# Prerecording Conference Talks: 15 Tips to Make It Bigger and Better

It's pretty much guaranteed that people viewing your talk are going to have less of an idea of the argument and structure of your talk than you have. So you always have a clearer idea in your head of what you're saying than, and what's on video than your viewer. So it's helpful to give them visual aids to guide them along, especially for a long talk, like a 20 to 30 minute talk. That's much easier to lose track of than in like a 7 to 10 minute lightning talk.
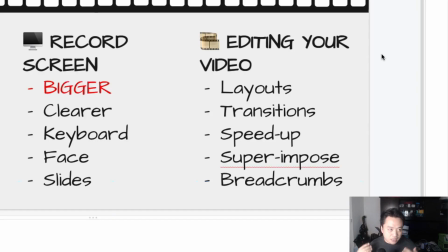21:00 So this can be as simple as a table of contents slide like this one, which we've been coming back to constantly to remind you of the ground that we've covered and the ground that we have left yet to cover. But it can also be a little bit more creative. And this is a device that I use constantly in a lot of my pre-recorded conference talks.
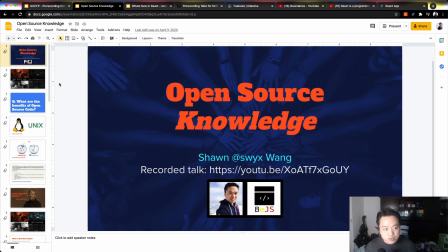21:17 So for example, here is a talk I did on open source knowledge, where I presented the 4 parts of my talk,
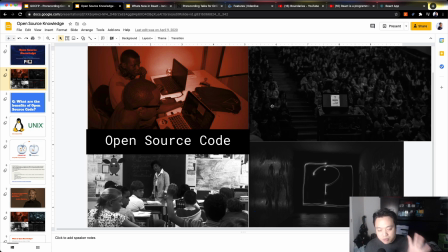21:23 and I only colored out the ones which I'm talking about right now.
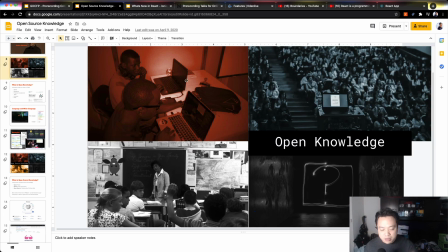21:28 So here I am talking about open source code. Here I'm talking about open knowledge, and this actually reminds you of the stuff that we just covered and the stuff that we're about to cover.
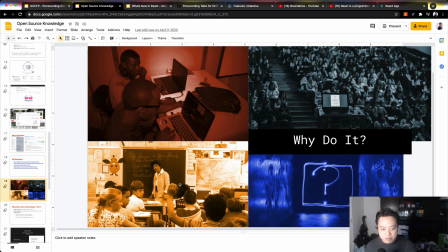21:36 And then here we're going to talk about the 4 sections,
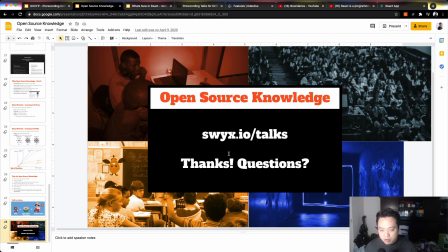21:40 and then at the end I'm going to remind you of all the 4 sections that we covered just as visual hints. So this here is very subtle, right? Like I don't actually have any words to evoke it, but if you cover the content and tell the stories,
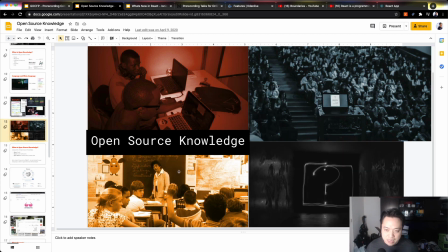21:54 it actually starts to tie the image together with the code.
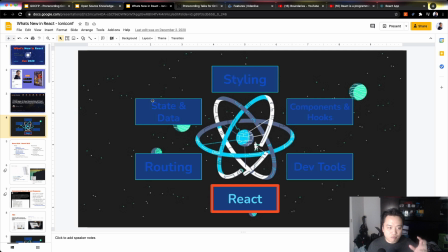21:59 Here's another one which introduced a visual organization for organizing the React ecosystem. And it starts here at the bottom, and you can see the other parts that are kind of grayed out, but it gives you a sense of progression and returning to something familiar.
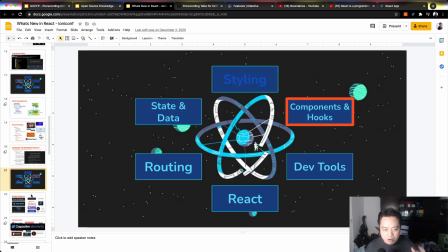22:14 And this actually helps you to understand how we're progressing and what we've already covered, so you don't lose track as you go along.
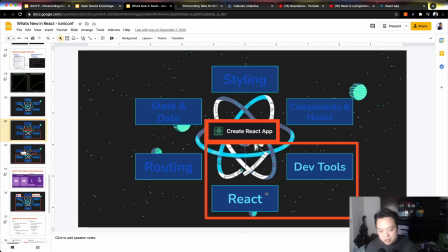22:22 And then it also gives you an opportunity to group things together like this,
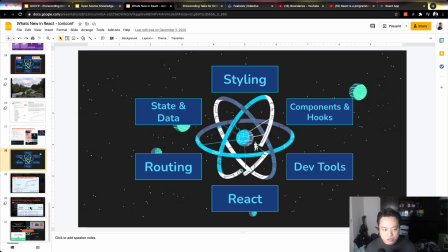22:25 so you can explain supersets and broader structures, which are very interesting opportunities as well. I got this idea from Gary Bernhardt, so let's see him use this breadcrumbs technique in a talk.
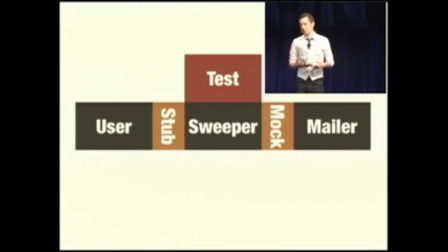22:39 User thinks it's running against the mailer, but in reality, the test system actually looks like this.
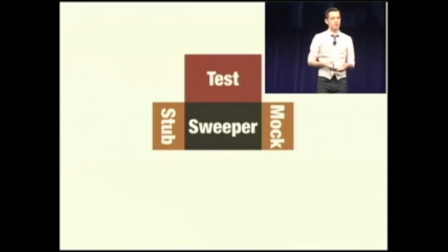22:45 There's only a mock and a stub. There's no user mailer involved. There's no user involved.
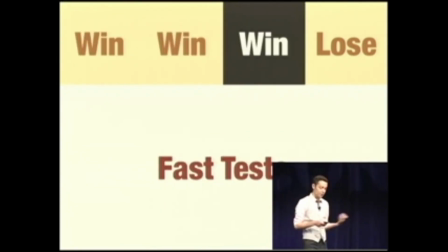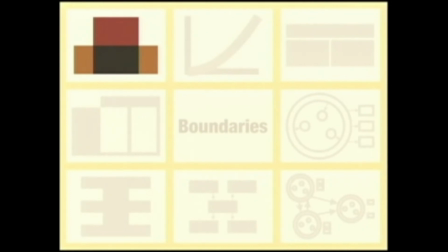22:55 So that is test isolation and test doubles, mocks, and stubs.
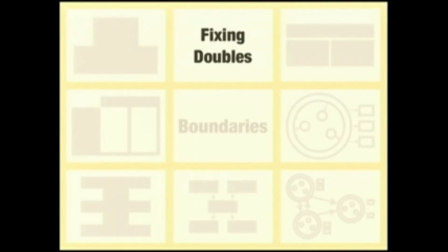23:01 There have been attempts to fix this, to solve this problem while keeping the benefits.
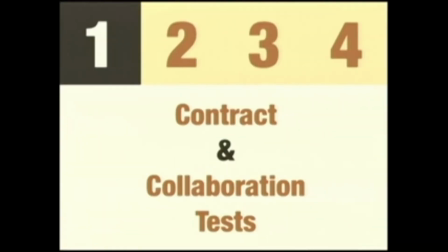23:05 One of them
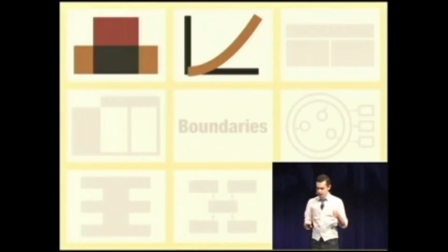23:10 at large numbers of tests. So right now in this talk, everything is bad. There have been all of these sort of proposed solutions. None of them are convincing to me. They either solve only a small piece of the problem, or in the case of the integration test solution, it's really not a solution. It introduces other huge problems.
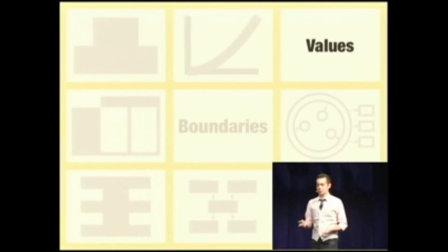23:31 To actually get to what I think is an actual solution, we have to switch gears entirely for a minute and talk about values.
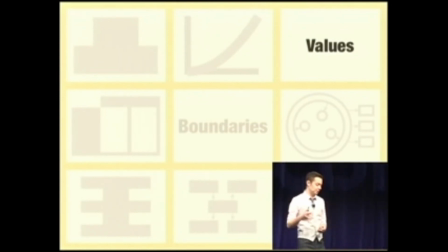23:37 And by
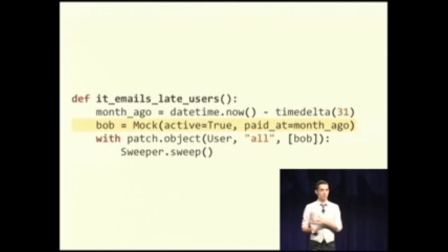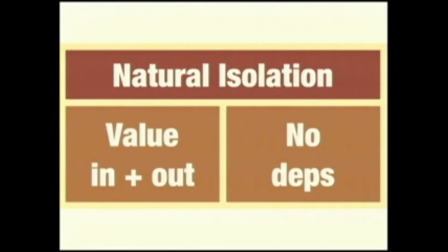23:44 for free.
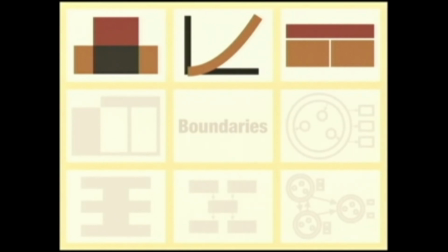23:48 Now, this is not the grand solution to everything, as you might have guessed.
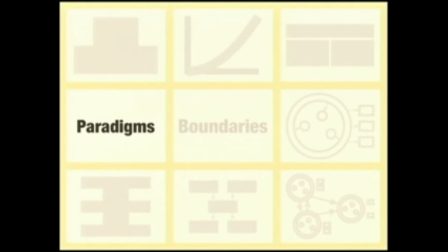23:53 And to get to why it's not, let's quickly talk about the various programming paradigms.
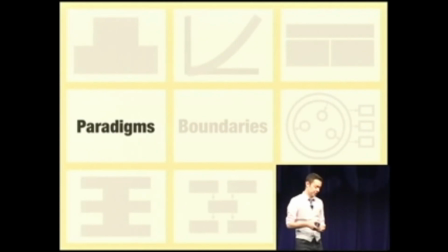23:58 I'm going to talk about 3 of the big 4 because logic programming is too weird for me to talk about.
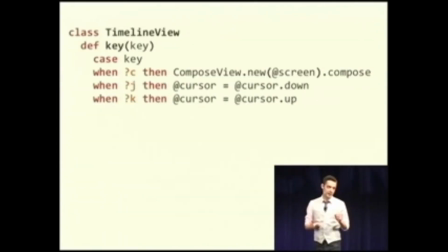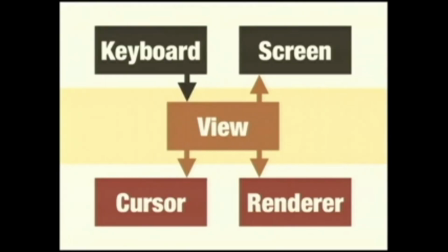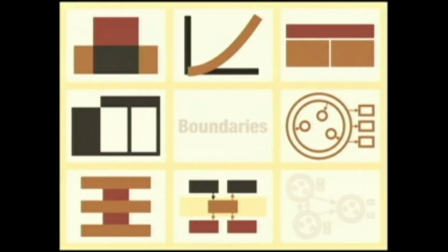24:12 So that is my example. I apologize I couldn't show you more of the code because I don't have time.
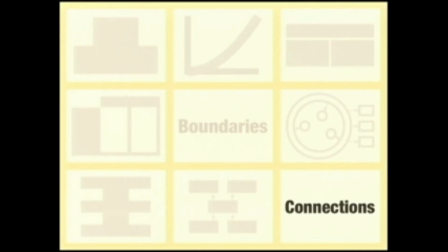24:18 But finally, I want to make a couple of connections to other ideas in the software industry in what may seem like very different ideas.
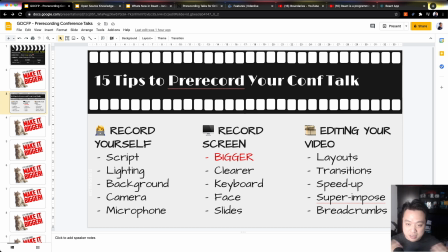24:25 Okay, you get the picture. The ability to use breadcrumbs in your talk is extremely powerful for helping your viewers to keep the logical flow.
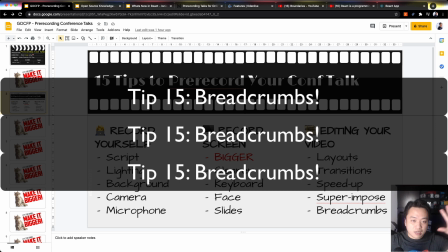24:33 And of course, because you're pre-recording, you can superimpose your breadcrumbs and help people track what you're talking about at any point in time,
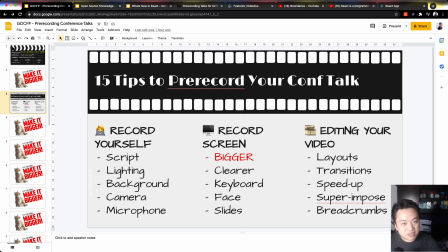24:41 especially if they're scrubbing through the talk like you're about to do. So that's it.